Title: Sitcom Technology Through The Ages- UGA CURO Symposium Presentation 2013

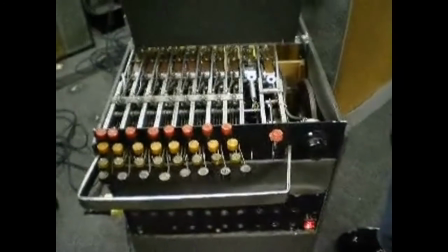The war veteran was tired of hearing the many of the too long laughs or the lack of laugh at all.
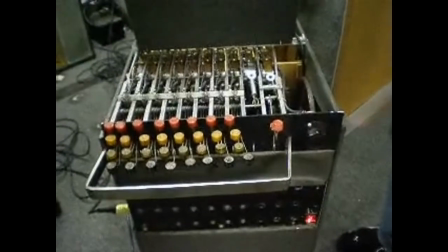He recorded some of what he thought was the best available laughs and put them into a machine that he could cue.
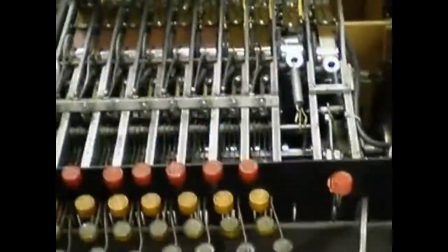The machine was a typewriter-like instrument that he designed that would play tapes based on the selection made or the keys pressed.
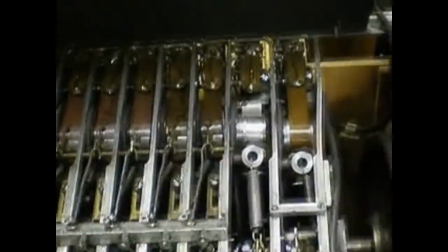The tapes had specific lengths and selections of variations of gender. He could also control the duration using his custom foot pedal.
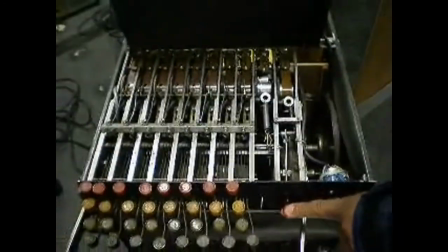His machine that he called the Laugh Box held tapes that could be recorded every few months to keep each laugh, scream, chuckle, and snort fresh.
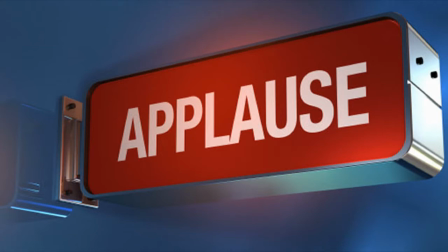The laugh track is said to have two key functions: to offer individual viewers a sense that we are all watching and laughing at the same program together as a collective audience,
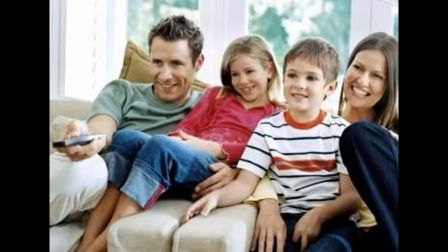as well as create an atmosphere that makes viewers feel safe enough to laugh at the on-screen character's misfortune.
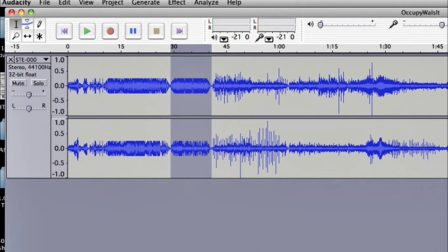This innovation revolutionized the industry and allowed some of the first audio editing possibilities,
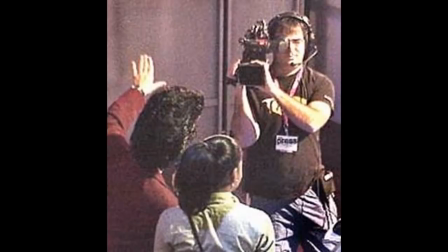as well as opening up doors to a single camera technique without filming in front of a live studio audience.
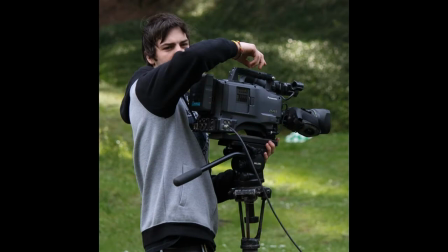For a film-like quality as used in most primetime dramas, music videos, and commercials, the single camera format is used.
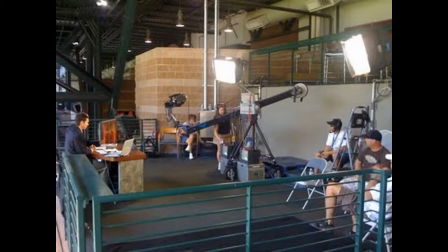With one camera, each shot had to be filmed individually. The style is more jarring and active.
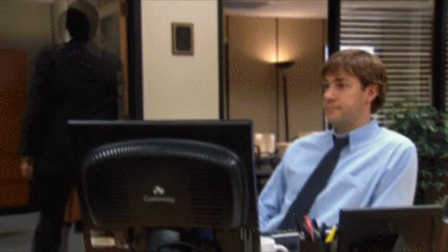It made its way back in the 2000s prominently in the documentary style.
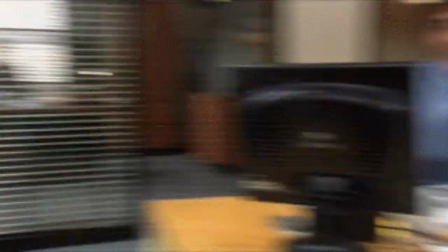Events pan over as they happen, and in the society where we all have the YouTube attention span of 4 minutes, quick camera cuts are the way to go.
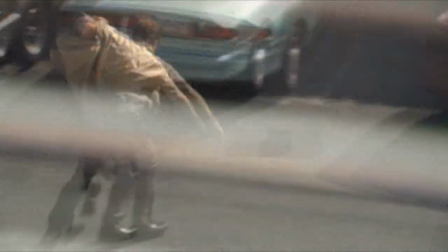Slate magazine says, freed of the stodgy cadence of setup, punchline, laugh, the new shows can be slyer, subtler, and more subversive.
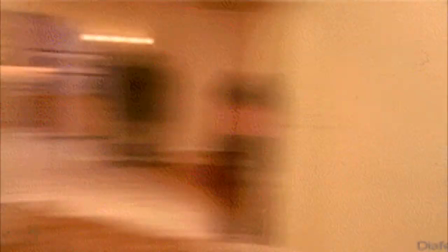This is used in the mockumentary style made famous by The Office and Modern Family.
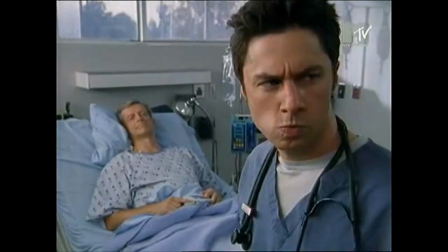The single camera creates a very personal atmosphere, as if we're watching the events happen before our own eyes.
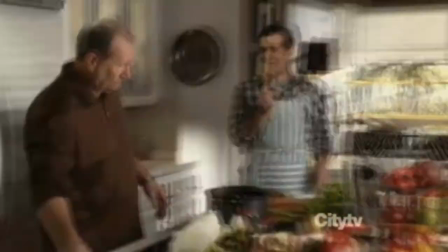Because of the mockumentary style, actors can make direct eye contact with the camera and break the fourth wall to make the audience feel more involved.
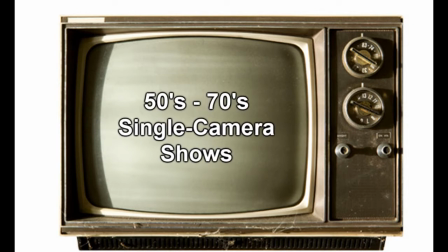Many of the early American sitcoms from the 1950s to the 1970s were shot using the single camera method,
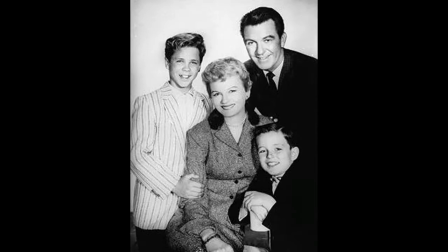including The Adventures of Ozzie and Harriet, Leave It to Beaver, The Andy Griffith Show, The Addams Family,
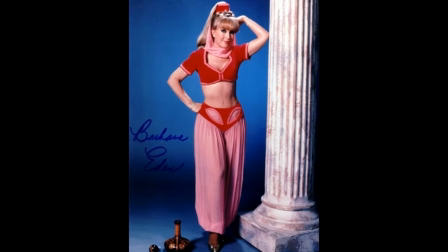The Munsters, Get Smart, Bewitched, I Dream of Jeannie, Gilligan's Island, Hogan's Heroes, and The Brady Bunch.
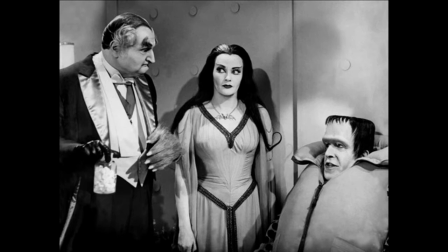These did not have a live studio audience, and by being shot single camera, tightly edited sequences could be created,
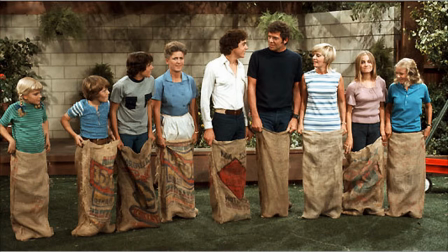along with multiple locations and visual effects such as magical appearances and disappearances.
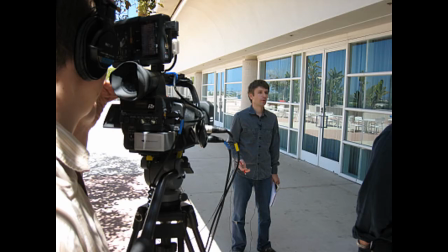The resurgence of this technique is seen in many of the most recent popular TV shows like Spaced, Malcolm in the Middle,
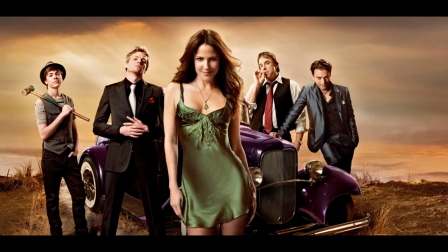Ugly Betty, The Middle, Parks and Recreation, Weeds, The Office, Modern Family, Cougar Town,
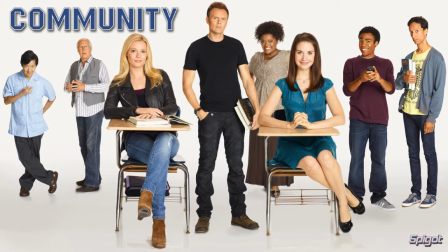and Community. So let's watch this clip from The Office that exemplifies quick camera cuts, addressing the audience, and panning as the events happen.
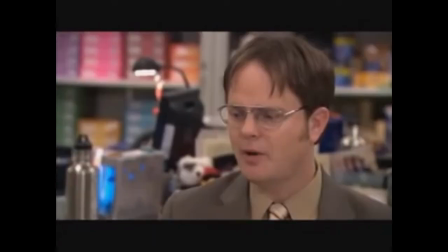Stop it. Stop what? You're talking about me in Morse code. You know what?
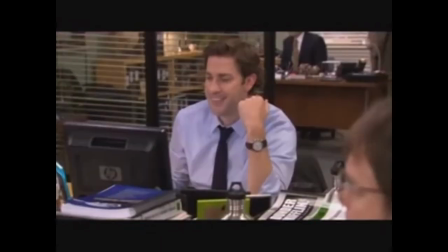Joke's on you, because I know Morse code. Ha! Yeah, that's what we're doing.
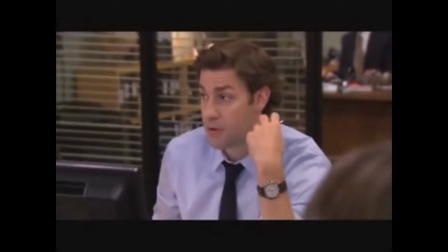In our very limited free time and with our very limited budget, we went and got a nanny, and then we went out and took a class on a very outmoded and very unnecessary form of communication just so we could talk about you in front of you. Yep, that's exactly what we did.
Scrubs spoofed the idea of a sitcom in their episode My Life in 4 Cameras.
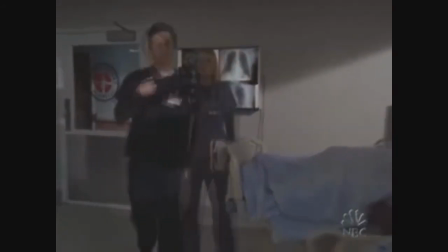Watch as they transition from a single camera comedy with no laugh track to a multi-shot camera in front of a live studio audience.
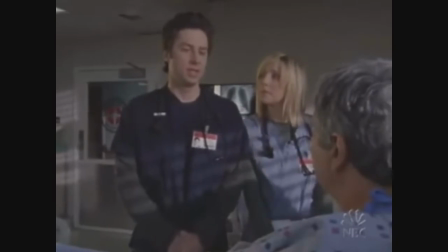And you can see how different the clip before is from the clip afterward.
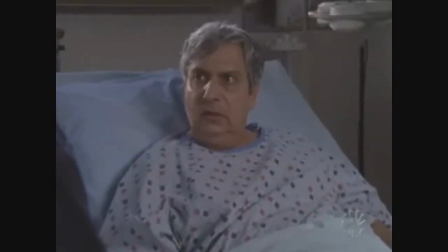Notice the transition between the pre-recorded and the live.
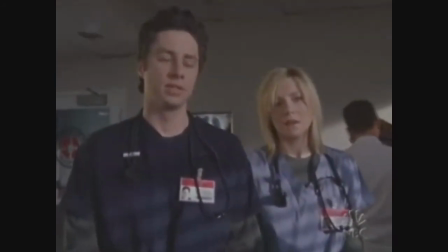The seconds before they have no laugh track, and all the jokes are presented in a deadpan setting.
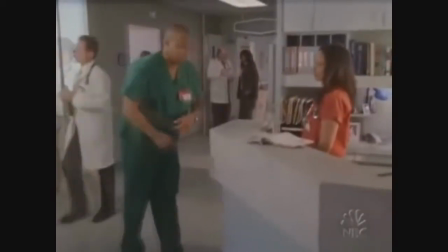The feeling is very personal, like the events are happening right before you. Also, each shot has to be filmed from different angles.
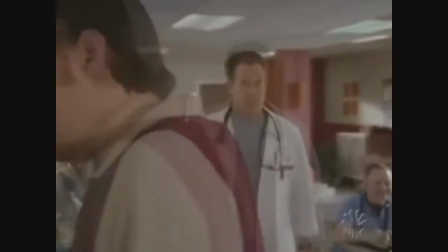But voiceovers, sound effects, and music are all now easy to control with the invention of the laugh track and with the single shot technique.
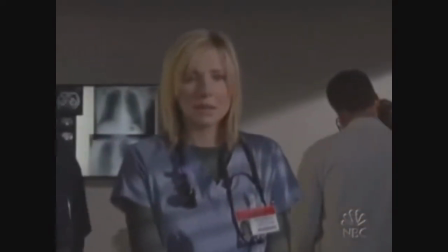There are moments when we all wish life was more like a sitcom. I'm so sorry.